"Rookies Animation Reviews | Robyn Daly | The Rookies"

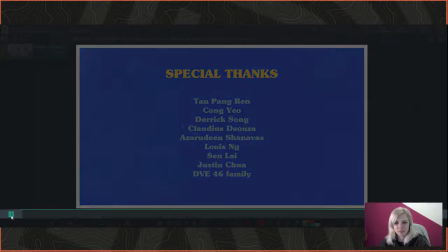That is super kawaii. Love it. Very nice reel, Natalia.
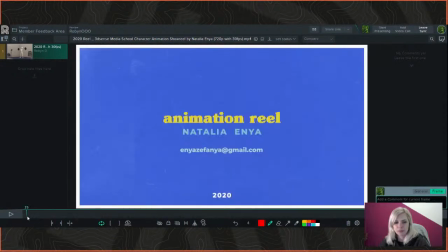Thank you for letting us look at it. Okay.
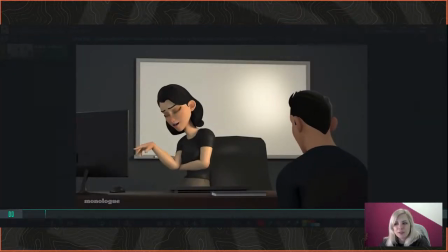So first off, you chose Gorillas for your music.
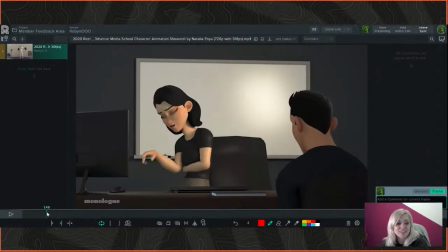Like, you already win at life. I love it. You get 15 gold stars. because of that, because I'm a gorilla stan. So 10 out of 10, do recommend that. Well done. Sorry, that's my personal feelings coming in. I shouldn't let that happen, but nice music choice.
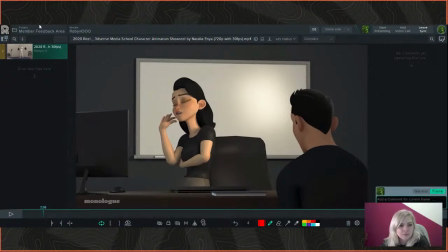Okay, so let's go through it more slowly. The first scene is great.
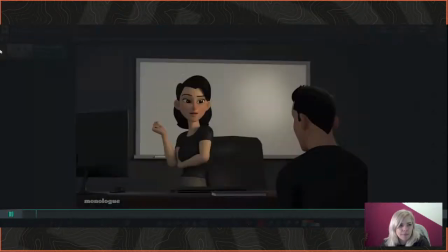You've got a really good sense of timing. I really like, you hit the beats really well.
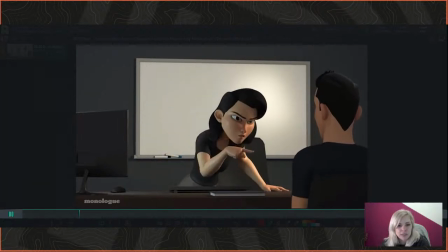Your key poses are very strong. I love how she's got closed off body language at first, and then she's sort of like dismissive to the guy,
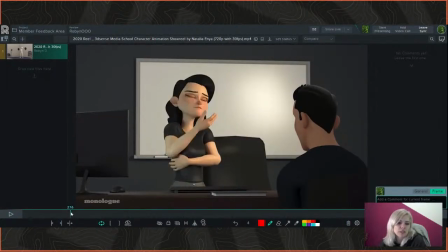like closed off, like she can't even be bothered to give him her full attention with her arms closed. And then like as she gets more aggressive and confrontational, she really opens up her body language and like slams her hands on the desk, like really aggressively in this like wide power stance.
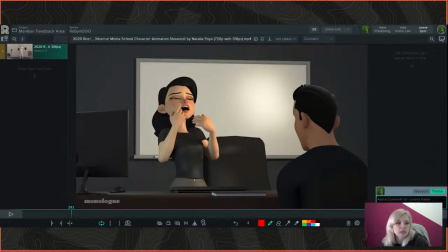So that's really good for, the emotions of the scene. It's obviously a high emotion scene, so that's conveyed really, really well. Yeah, that aggression comes across very well, and I like it right now in my life.
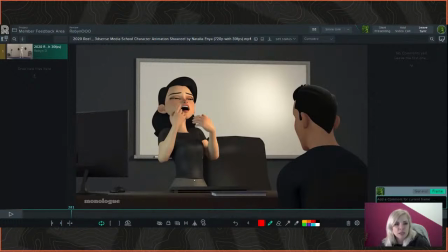I like that. I feel like the phonemes as she's speaking could be exaggerated just a little more if you just take a look at it.
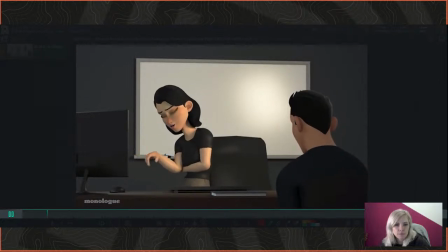Oh, Frank, you really are a wonderful talker.
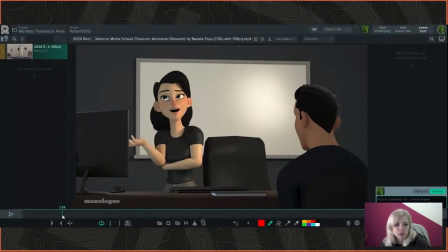If black could be made into white.
Like especially, for example, like when she's like, "Oh, Frank."
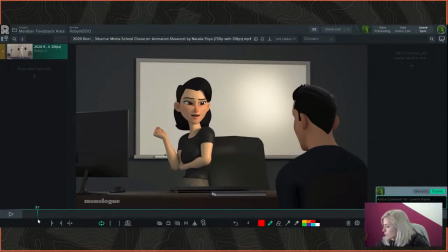Wait, let me listen to my headphones so I can get the exact part where she says it. She's like, "Ha ha ha, Frank."
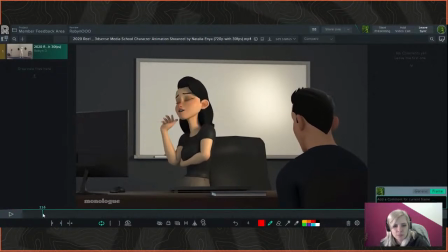So her mouth could be a little rounder here and then widen. So she'd be like, "Ha ha ha, Frank," and then it widens out a little bit. If you see what I mean, just exaggerate those phonemes just a little bit, because at the moment there's not much difference, in her mouth as she's speaking.
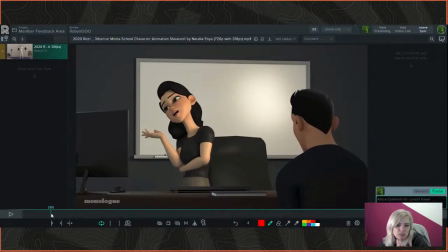Over there, it's pretty good there. But on the whole, I feel like they could be a little more just in the width of the mouth, the difference of the width of the mouth even would help it quite a lot,
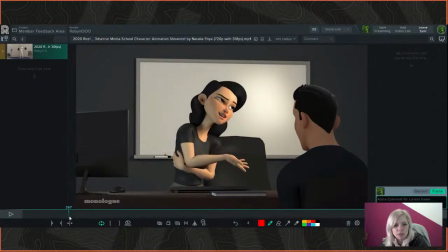I think.
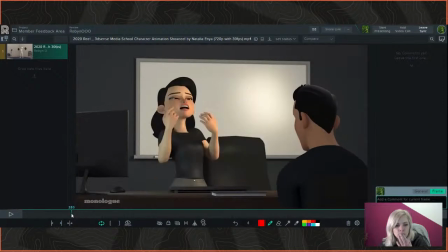That's very nice. Got a little bit of stretch on the head there. Really like that.
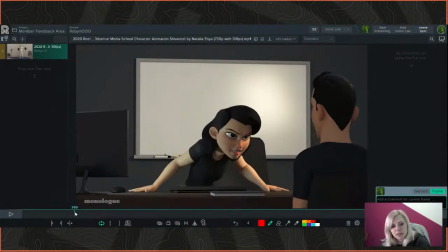It really exaggerates the violence of that movement.
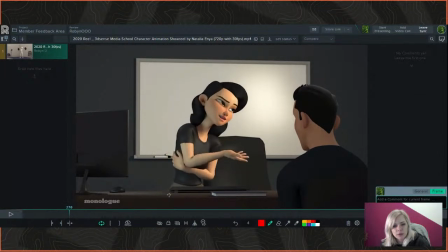Her arm goes into her body a little as she bends there. So just watch that.
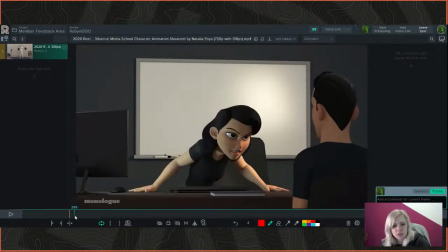But otherwise, this is very nice. This whole movement here, it's very aggressive. Love how everything on the desk jumps up, how the guy jumps up.
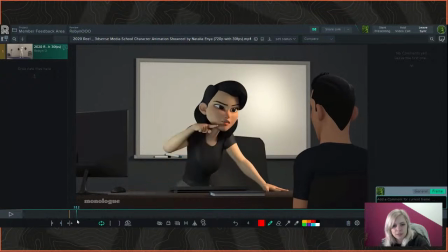Super emotive. It's a really good scene. The aggression comes across really well. So that's very well done.
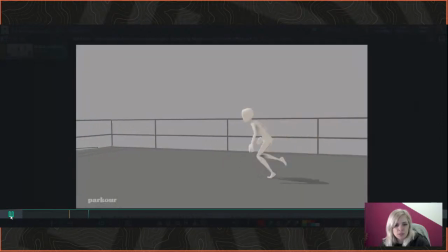Let's look at this next one's parkour, parkour.
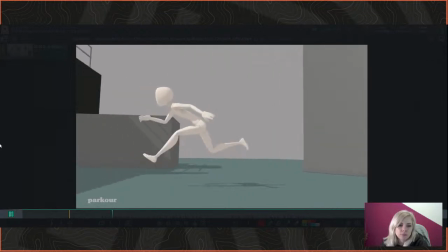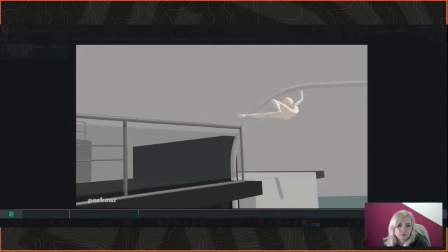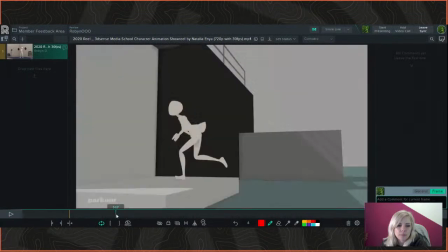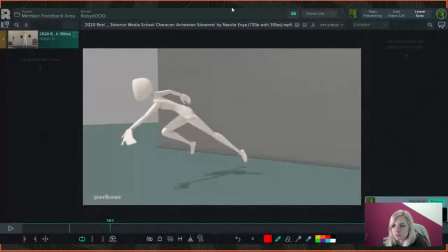Sorry, I'm just checking what's happening on my screen here as well. So yeah, this is also really good.
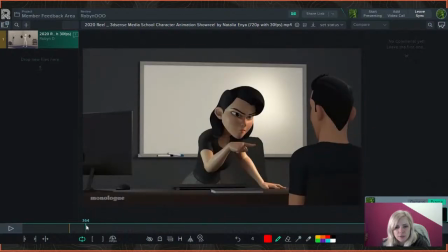You've got really great body mechanics going on here. It's all very smooth and fluid.
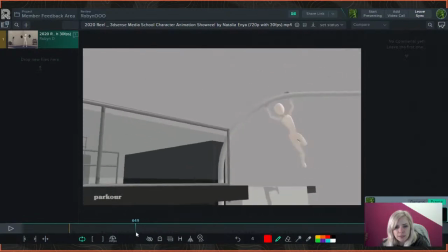There's the one part where he jumps up, go on like that. Oh, that's such a nice movement. It's like, whoosh, whoosh.
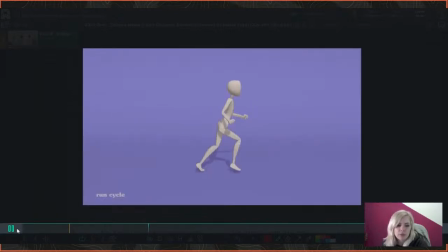That's so lovely. I wish I could move like that, man.
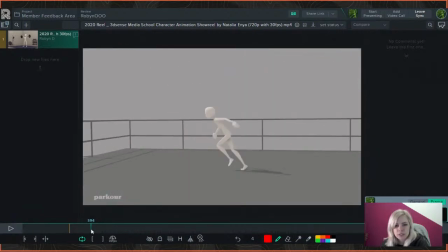So like poised and fluid. What, elegant, like the opposite of elegant.
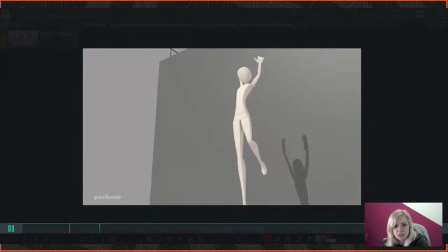So yeah, that's really dope. That's really good body mechanics you've got going on there. I love that leap.
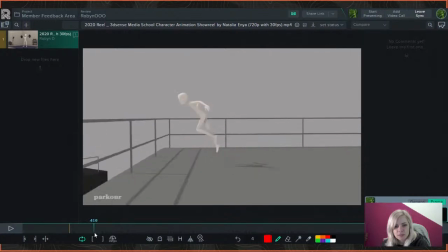They're running with these really wide strides, and then there's a little double one just to lift off the ground to get that power to jump.
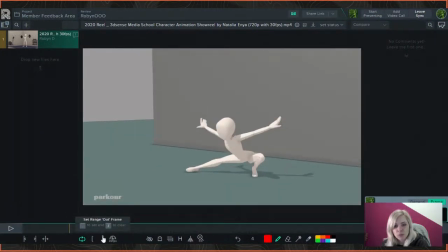That's great. The camera moves are also really good here. Really moving well with all the movements so that you get the full impact of everything.
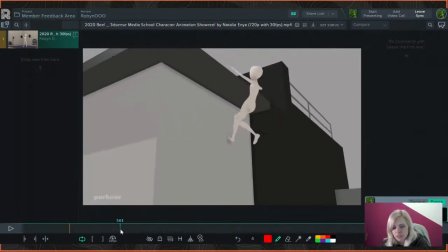This over here, I just had a tiny bit of an issue with. Let me get my pen so I can draw it. That's why we use Sync Sketch, so we can draw on it to explain ourselves better if our words don't work.
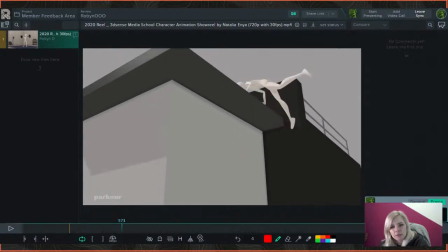So over here, there's a little pull up and then a sort of like a dip and then up again, and there's another little dip. So there's sort of a double dip, and it kind of ends up looking a little bit like a glitch in the rig. Sometimes when you bend a rig a certain way, it doesn't want to bend,
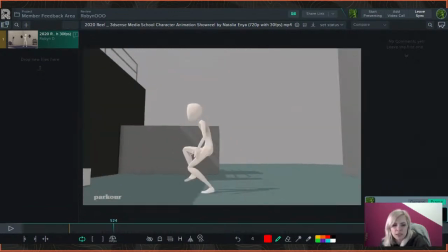or if it goes from one extreme pose to another too quickly, there's a little jump in it, and it kind of looks like that.
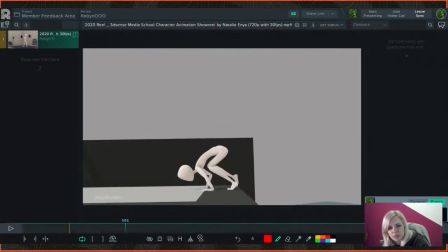I would take out the first dip. I know it's probably an adjustment in weight, because you see there they do a cool little hoppy hop, and that's very cool.
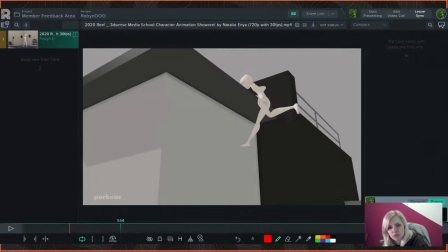But just as they're pulling up here, there's that very sudden first dip there where his face almost looks like it slams into the edge. I
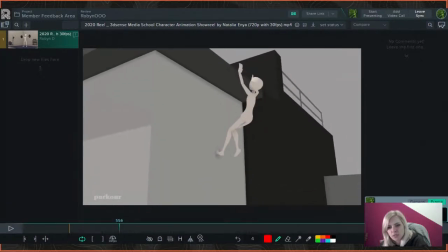would just lose that dip, to be honest. I And just these elbows and the hands, I feel like there could be a little more secondary motion on the hands as they're coming up in preparation to grab.
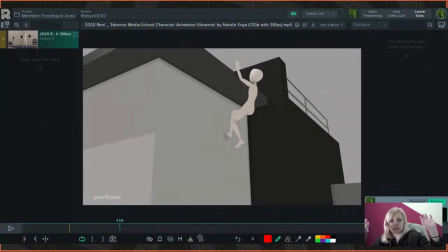You know, they'd bend like that one. They'd bend back a little first, and then they would sort of arch over to grab over the edge, because obviously the rest of the arm isn't up there yet, isn't like perpendicular with the edge yet,
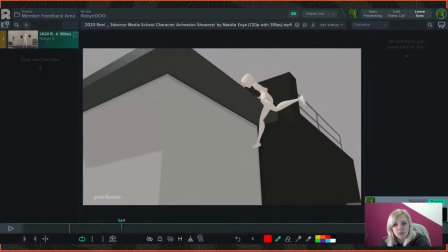so that wrist would like grab up a little bit. And I would just, you know, for purposes over here to more clearly see that motion,
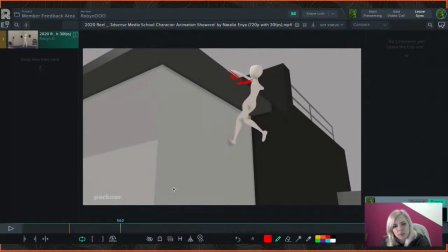I would bend down the elbow just a little bit over there, because it kind of just ends up looking like a straight line there for a little while. And that's just to have a bit of a clearer silhouette.
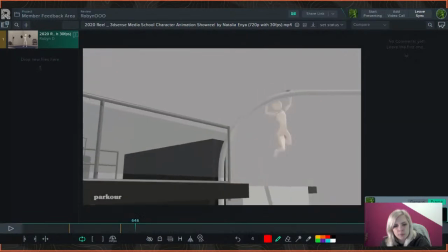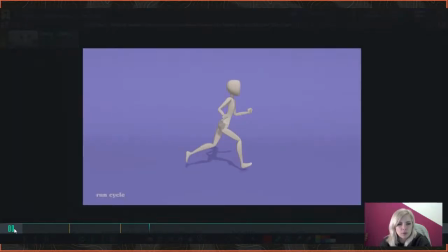Most of it's really good though. It's a very nice run cycle you've got going on here. You can like totally tell who the character is, what they're like just from the run, which, you know, is what animation's all about really.
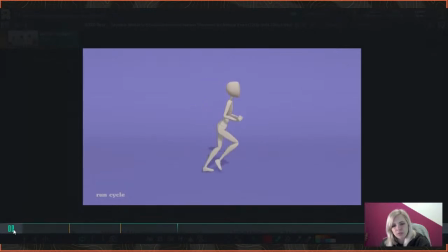It's about portraying the story and the character and their emotions without even needing a face or clothes or, you know, anything else to convey it.
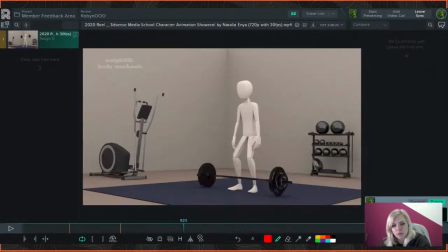So that's done really well.
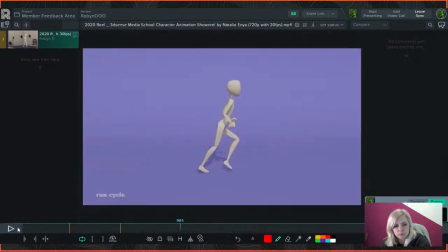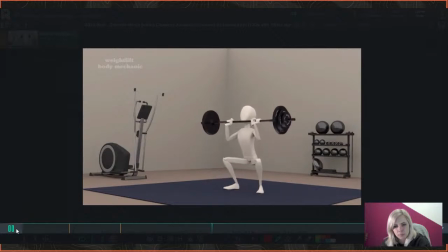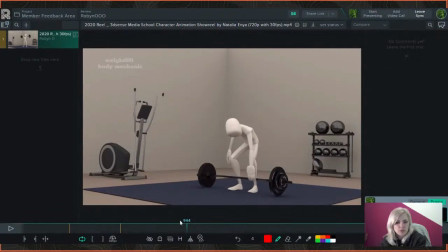This is another really good one. It's very organic and natural looking. I like those little foot adjustments there, you know, as he like sort of goes back on his heels and adjusts his weight, so he's got a good stance.
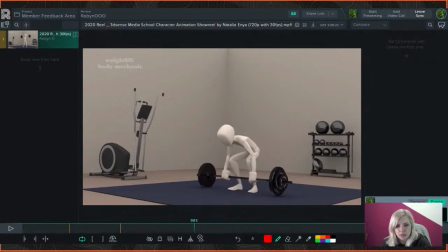I would add a little more hand adjustment here as they like adjust their grip on the bar. You know, power lifters, they always love to adjust their grip a million times before they lift.
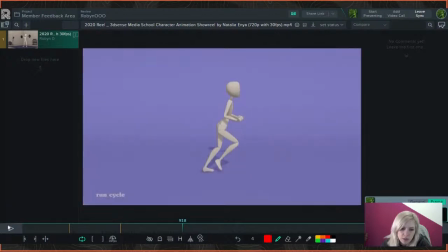Anyone really, if you're going to lift a really heavy object, you'll adjust your grip just a little. The one hand I've noticed kind of snaps there quite abruptly.
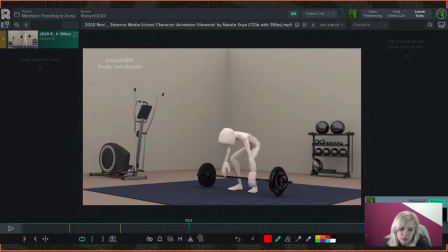That left hand of his or hers. Yeah, it snaps onto the bar a little abruptly there, so I'd smoother that out a little and then just add some like finger and adjustments of the hands along the bar.
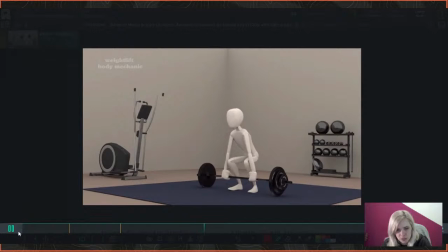Got some nice anticipation here, that's really good.
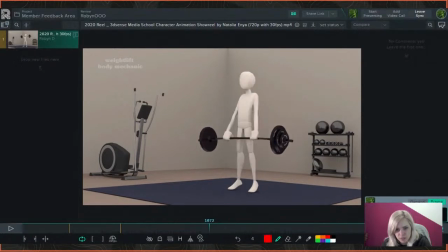You really get the feeling of the weight, you know, and the speed of it, you know, as they lift very quickly, sort of slows down there. They come back up and adjust. There's a little bob on the knees as they're adjusting to that weight. A bit more anticipation and then pushing up fast again there. It's really good.
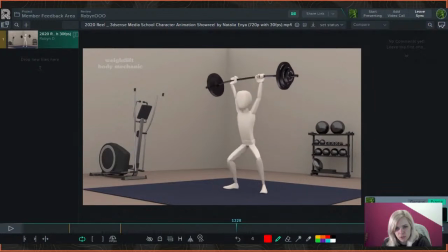I love the bend on the bar you've got. Really conveys the weight really well.